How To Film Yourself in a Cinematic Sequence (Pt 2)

So how do you film yourself in a cinematic way? What camera settings do you need to use? What shots do you need to get that will make sense to the story? How do you film the whole sequence?
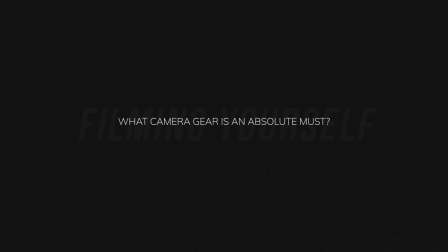11s
And what camera gear do you absolutely need that is completely non-negotiable? I'm going to answer all these questions in this video and I'm going to go through the practical steps that I go through when I want to film myself in a
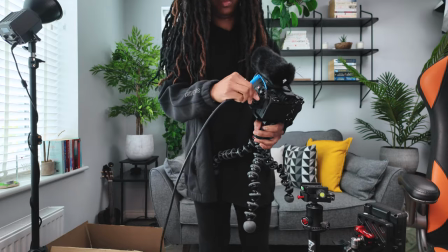22s
cinematic way as simply as possible only using one camera but making it look as though I filmed with a multi-camera setup.
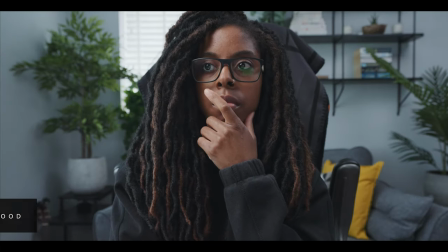32s
Depending on what it is that I'm filming, I often find that having the music selected first helps me to set the
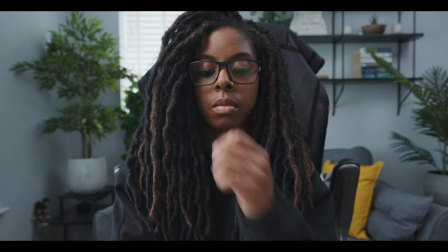38s
pace of the sequence and it also helps me to visualise everything as well. Not only that though,
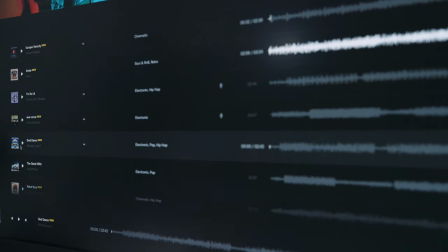44s
believe it or not, it helps me to know the kind of lighting that I want to set up as well as the time of day that I'll also film the video. Obviously the story plays a big part in this as well but if the time of day or if the story isn't dependent on the time of day then
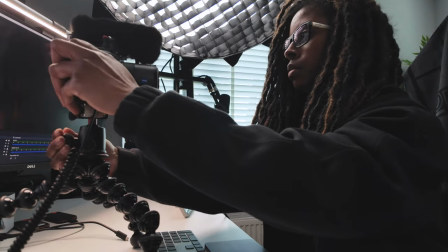61s
I'll use music as the deciding factor for this instead because that also helps me to set the pace and the speed of my actions when I'm filming the shots and just moving around the scene. For my music I like to use Artlist because the music just sounds professional and high end.
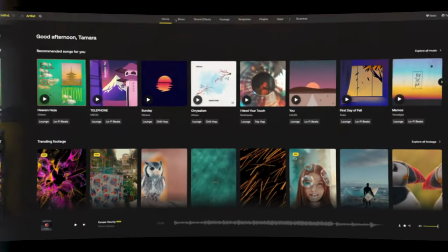79s
It kind of sounds like the kind of music that you'd get in a film and because it can take a while to sometimes know what you want, selecting the mood,
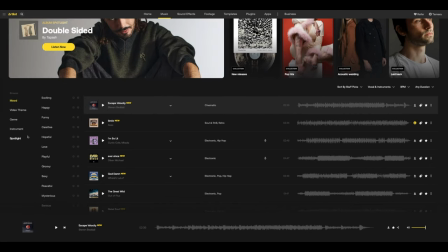87s
the genre and the instruments really can help but also so does the similarity feature which allows you to find tracks that are similar
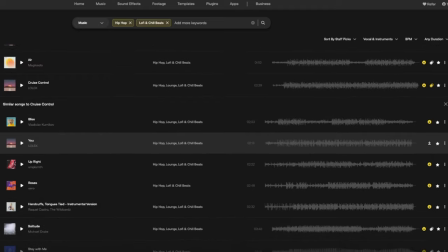95s
to the ones that you like which helps you to really narrow down the search. So once I've found my music track then I go from there.
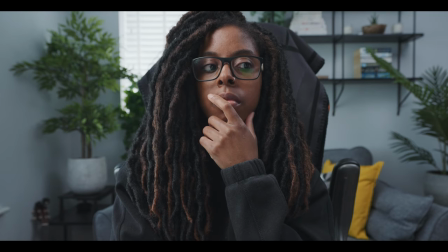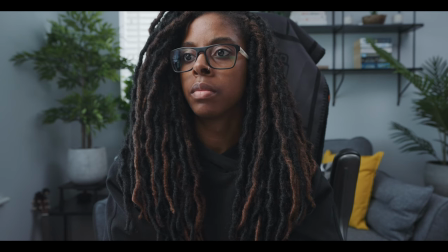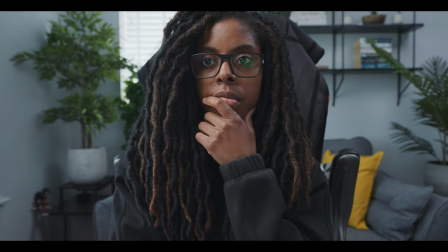So when it comes to camera settings, there are three main components that I use to get that cinematic look.
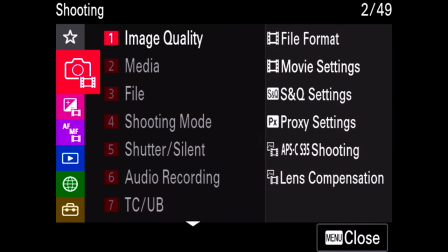125s
So starting with the first one, I tend to choose 25fps because it's close enough to 24fps which is typically what is used in movies so
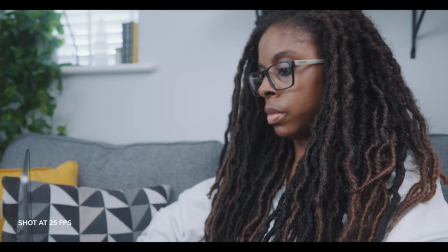134s
our eyes are already trained to associate that look with being cinematic. so if you typically tend to shoot with 30 fps then it's a good idea to try
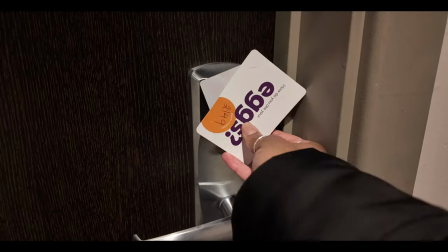143s
and drop that down to 24 fps instead.
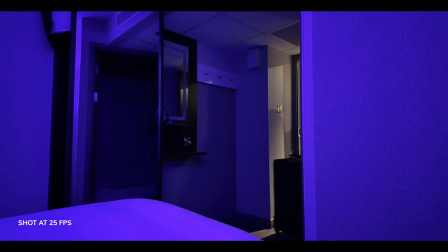146s
I shoot in 25 fps because I'm in Europe and it's to do with the electrical frequencies but all the other videos that I shoot are
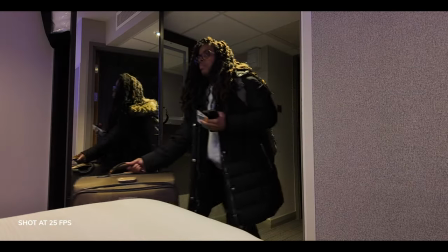153s
also in 25 fps as well so I don't want to start mixing frame rates because I use a lot of the footage I shoot across multiple projects.
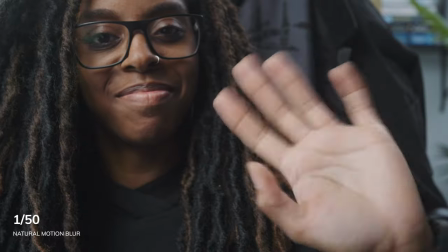160s
Now the second camera setting is the shutter speed so one of the other ways to get a cinematic look is to have natural looking motion blur in the shot.
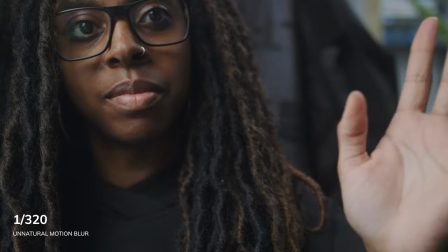169s
Anything else looks kind of jittery and just not smooth.
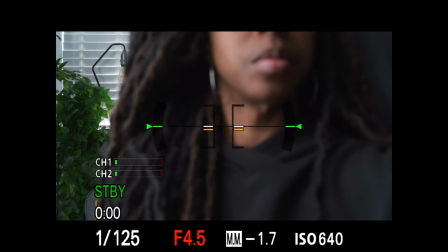172s
So because I shoot in 25 fps I set my shutter speed to 1 50th of a second to adopt what's called the 180 degree shutter rule which means to set your shutter to double your frame rate if you want to have that natural motion blur. And finally the last setting is what gives me full control over the final mood and tone of the video and that is shooting in a log colour profile. In part 3 of this series, which will be the next video,
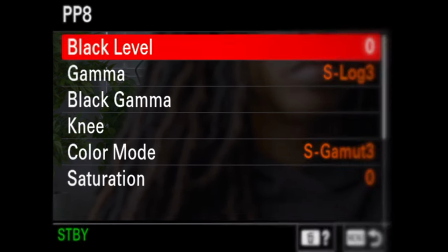200s
I'll show you how to very easily deal with log footage in the edit if it seems daunting to you or if you're a beginner, so don't worry about that. I've also linked a video in the description which gives you some tips about shooting in log because setting your white balance and your exposure correctly is quite key in getting the look right and being able to colour grade the footage properly. When it comes to camera gear, honestly, you can keep this very simple. You can use two cameras if you want to,
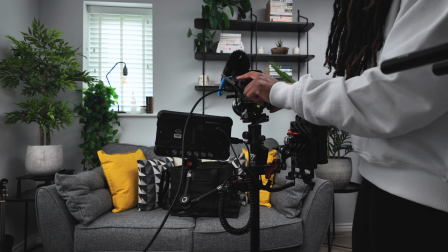232s
but you can just as easily use one and get great results and it's sometimes a lot more simple to do it with a single camera when you have no one else to help you.
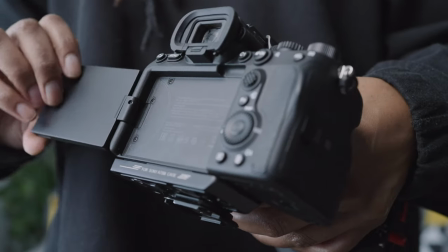240s
Ideally, your camera will have a flip-out screen so that you can see yourself or you can get an external monitor.